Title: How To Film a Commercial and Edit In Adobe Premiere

You can see how many different levels of audio and video tracks I have here.
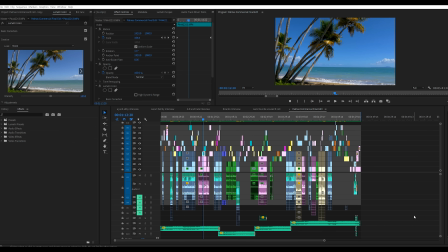And if I had to edit like this with this little bitty small preview window, things would be really difficult. So if you guys don't have dual monitors already, get an extra monitor. Even if you work on a laptop, get another monitor. You can use both the laptop monitor and the one that you bought. I think that's probably the biggest upgrade you can make when it comes to productivity. 2 monitors is key.
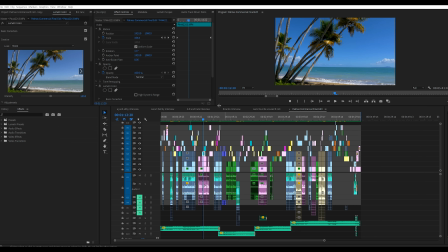But I've smashed everything into one monitor just so I can show you guys a few tips. Obviously, I'm not gonna go through this entire project. I'm not going to teach you how to edit a video. We could be here for days. But what I will show you is just a few things that I kind of learned along the way or really helped me edit this video.
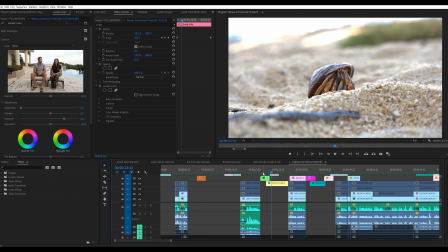Okay, so here's an interesting clip. Do you guys notice anything strange going on in this clip? I don't think the average person would notice anything strange. They just go, that's a beautiful shot. But if you know anything about weather, it would be really weird to have clouds moving that quickly in real life, while at the same time having all of the grass in the foreground moving so slowly. Watch it again.
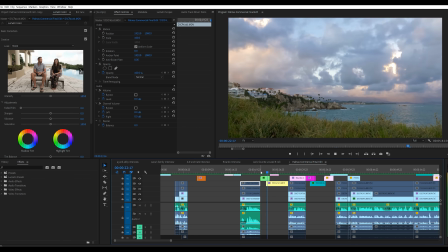Basically what we've done here is we have a time lapse going on the top of the frame while we have slow-mo going on the bottom of the frame. So let me show you how we did that.
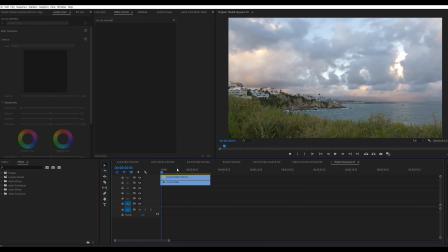What I have here is a nested sequence, and if I double click on it, you'll notice that we have 2 different clips stacked on top of each other.
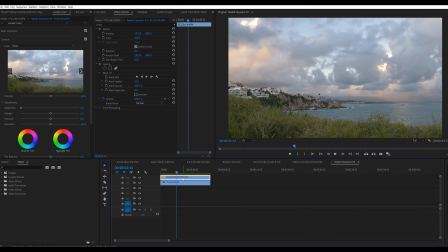This clip here, you can see, is sped up to 9,989% speed, so it's going really fast. And then the one on the bottom here is slow motion. So what I've done is I've hit Shift-E to enable and disable.
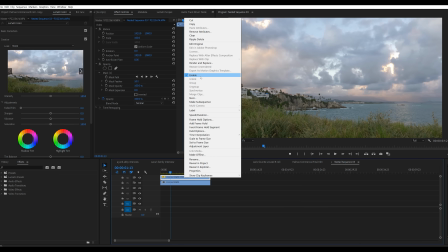You can also do that by right-clicking and going to enable or disable.
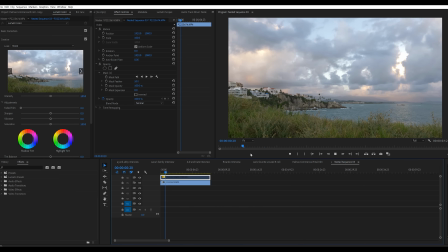So if I watch this clip down below, you'll notice the clouds aren't moving at all. I actually shot this in 60 frames per second I think we're playing it back at 23.976 frames per second, so it's slow-mo, but of course we don't have the clouds moving at all.
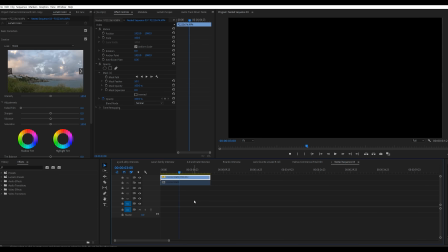And then if I disable this bottom one and enable the top one, you'll notice this strange cut mark here. And what I've done is I've created a mask in Premiere and told Premiere, hey, I only want you to show this part of this video and let the other video below show through.
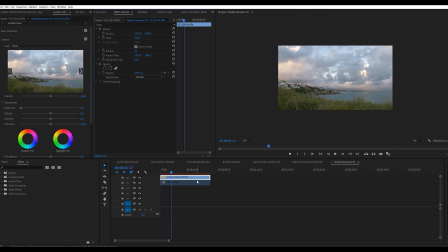Let me show you how to do that. All right, so I've deleted the mask and I've also disabled the video that's on the second track below. I'm going to click on this pen tool or free draw Bezier tool, whatever the heck that is. And basically what I want to do is create a path here
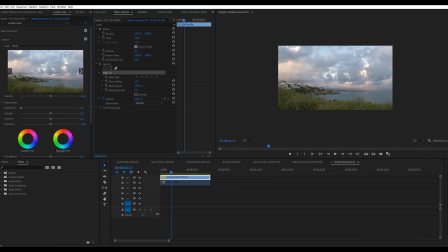that only reveals what I want this clip to show. So I'm basically going to highlight the top of this hill and the sky. So I'm just gonna click here and we're just gonna follow the horizon here.
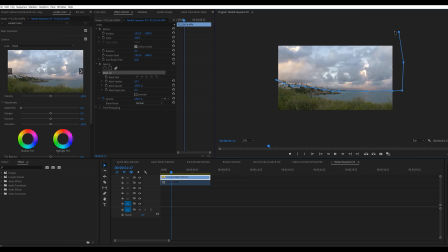I think that water moving very quickly and trees and grass moving really quickly in time lapses looks super cheesy. I hate the way it looks. So as you can see, we've created a mask here, and now when I enable this bottom layer, it's going to look perfect because remember, this is the exact same clip. What I did was I just sat here for maybe 5 minutes, shot a clip at 60 frames per second, and then I just copied it, put one on top of the other, sped up the one on the top, slowed down the one on the bottom, create the mask, and boom, it's ready to go.
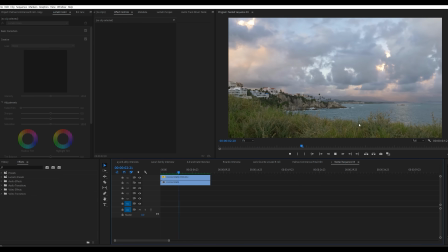All right, now if I play this back, you'll notice we have slow motion in the foreground and we have quick motion in the sky. I think that looks super cool. Again, I don't think the average person would really notice, but I think it looks so much better than when the foreground is just going crazy.
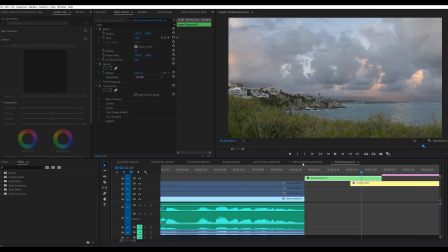I think that looks super cheesy. But if you go over to my edit that actually made this commercial, notice the difference.
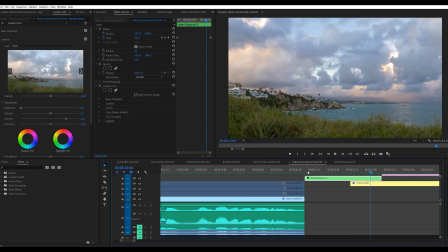I have it zooming out. It looks like I'm either pulling the camera back or zooming out with the lens. Most of the time with my B-roll, I wanted some sort of movement. So if the camera wasn't moving on its own, I added movements using keyframe. So let me show you how I did that to this clip.